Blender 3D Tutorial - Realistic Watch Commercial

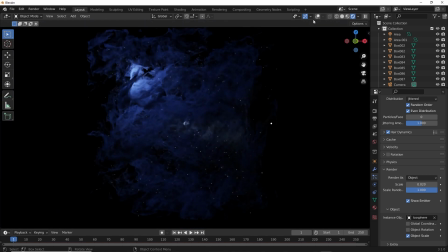It's just a matter of tweaking the lights and maybe finding a better camera angle.
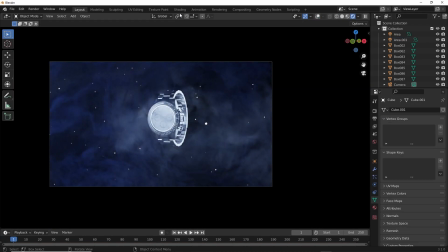Another thing I'm going to do is change the
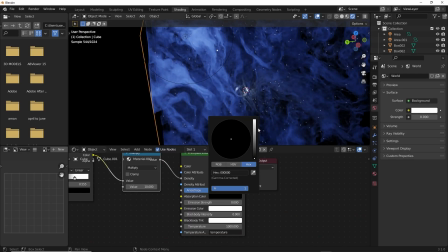absorption color of the volume shader to red, to something red, because I want some nice red tint to the overall scene,
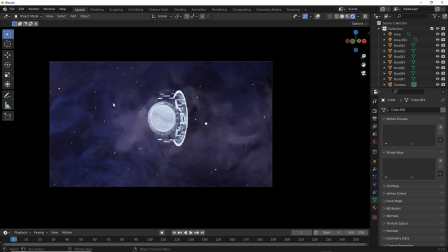which gives this purple vibe when mixed with the lighting.
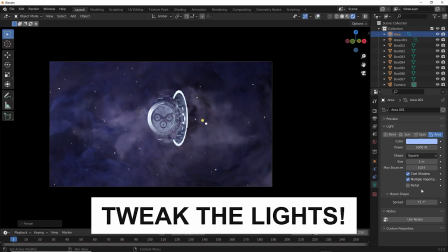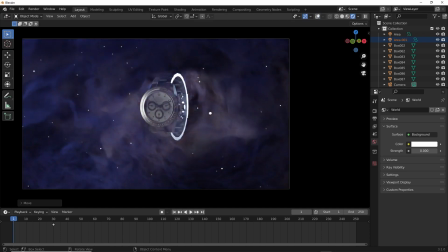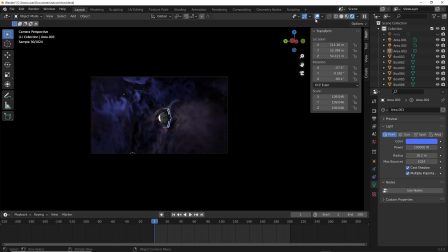So after a lot of tweaking with the light and the camera angle, this is what I ended up with.
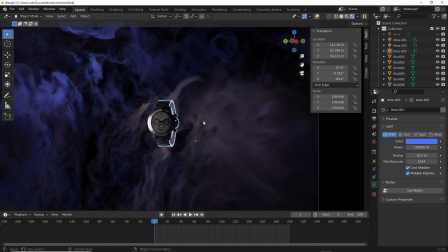Now that's looking quite sweet, and I think we're pretty much there.
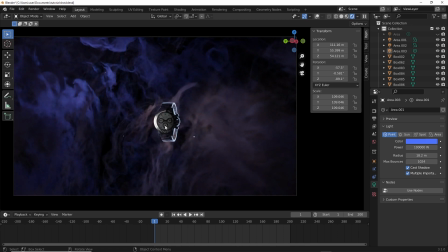Now comes probably the most important part of the shot,
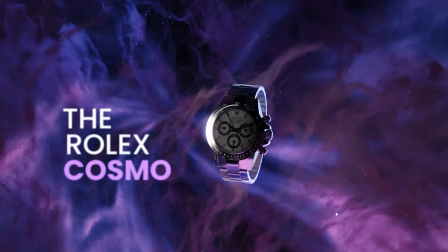which is these waves that appear in the scene,
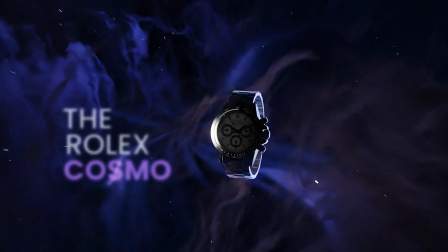and which basically gives this shot so much life,
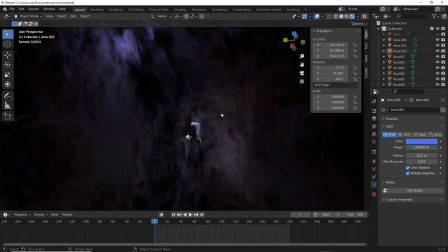and probably also the reason why you decided to watch this tutorial.
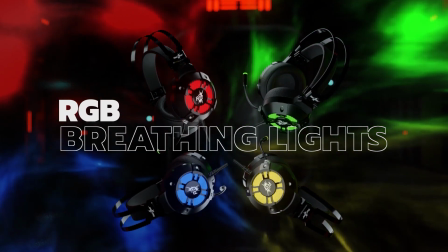This is something that I've also used in different advertisement that I made for a brand called Redgear.
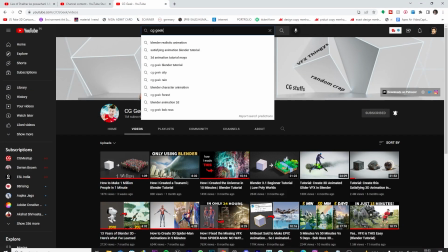For that, basically I had looked up for stock footage,
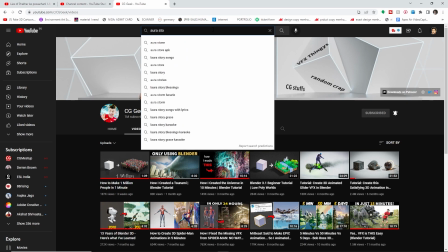and you can just search Aura stock footage on YouTube,
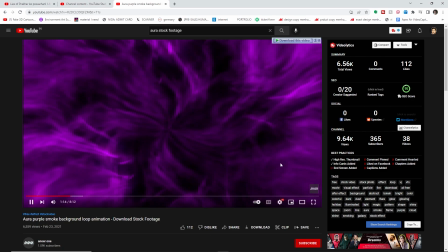and this is the footage that I ended up using. Now I had edited this quite a bit,
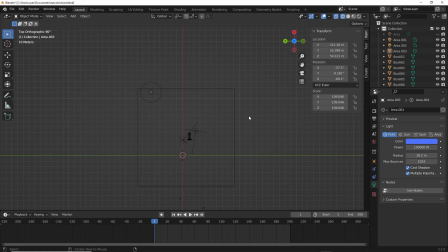since for the advertisement that I made for Redgear, it required it to have 4 different colors, so I edited it in After Effects,
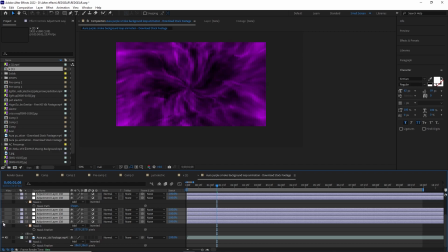and I basically just added these 4 colors and I added this glow.
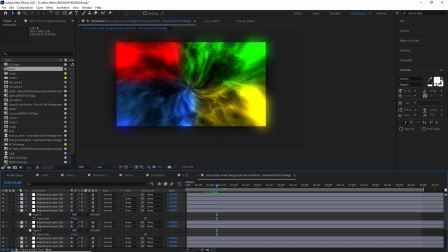Now the most important thing is the revealing factor. So by default this footage is just going to be playing like this. So I wanted these nebulas to almost somehow appear in the scene and not already be present in the scene.
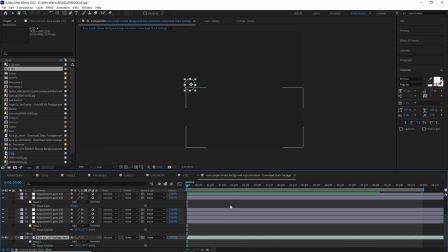So I just made like a mask in After Effects, and I've just keyframed the mask so that it looks like it is appearing in the scene.
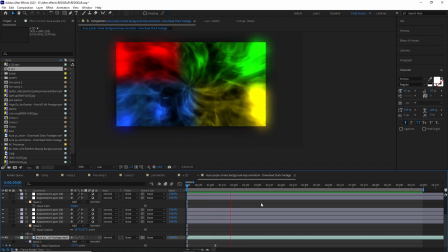And now I'll make sure that I provide this footage again. The link is in the description box below, and I'm going to be using this exact footage to create those waves that you see that provide so much life in the animation.
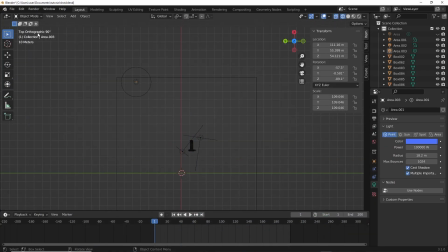Now let's import that as an image plane, And if you are not getting this option by default, then what you need to do is go in your preferences, edit preferences,
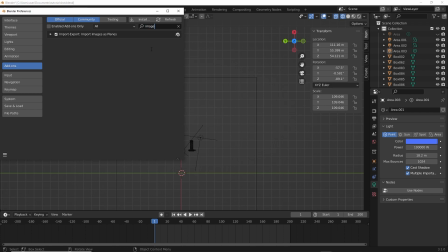add-ons, and search for image planes, and just basically check mark this.
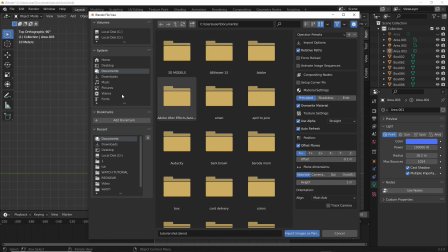Now let's import the footage as a plane.
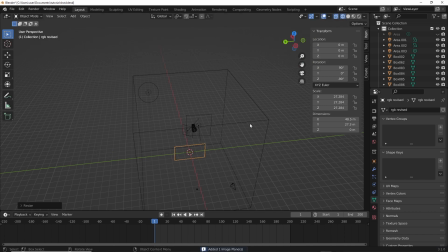Once you have the footage, let's resize it and let's see how it's looking by default.
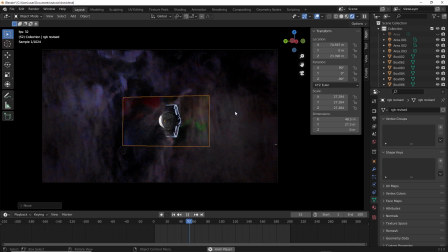Well, it's not really very clearly visible, but you can somewhat see what it's doing.
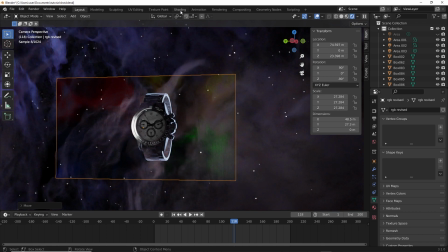Let's go to the shading tab.
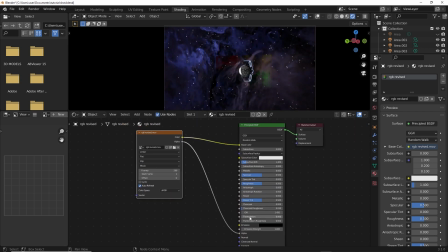And the first thing I'm going to do is plug the color value in emission,
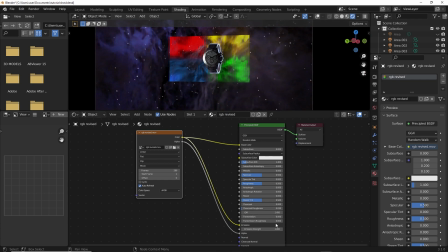and all of a sudden you see the footage comes to life. You can increase the value of emission, maybe 10.
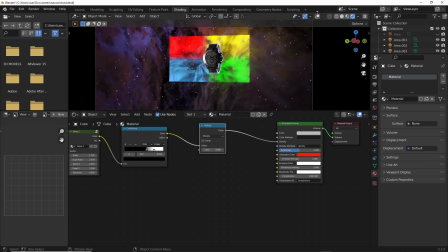That's pretty crazy.
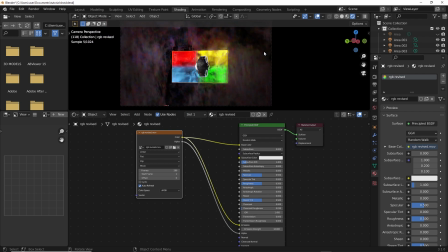The possibilities with image planes is pretty insane, and endless opportunity to just create amazing visuals out of this.
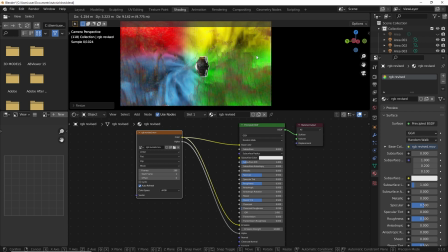Let's resize this to a place which I want. Maybe I want the waves to come from right there.
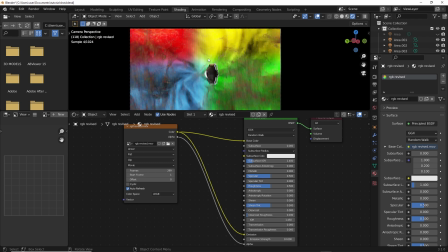Now, since these waves are just in insane abundance and they are eating up the visibility of these nebula like structures,
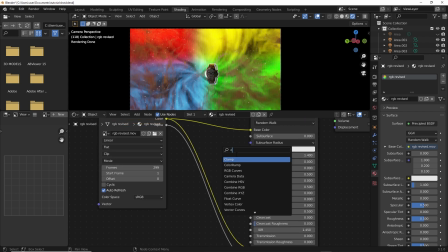I'm going to add a color ramp node.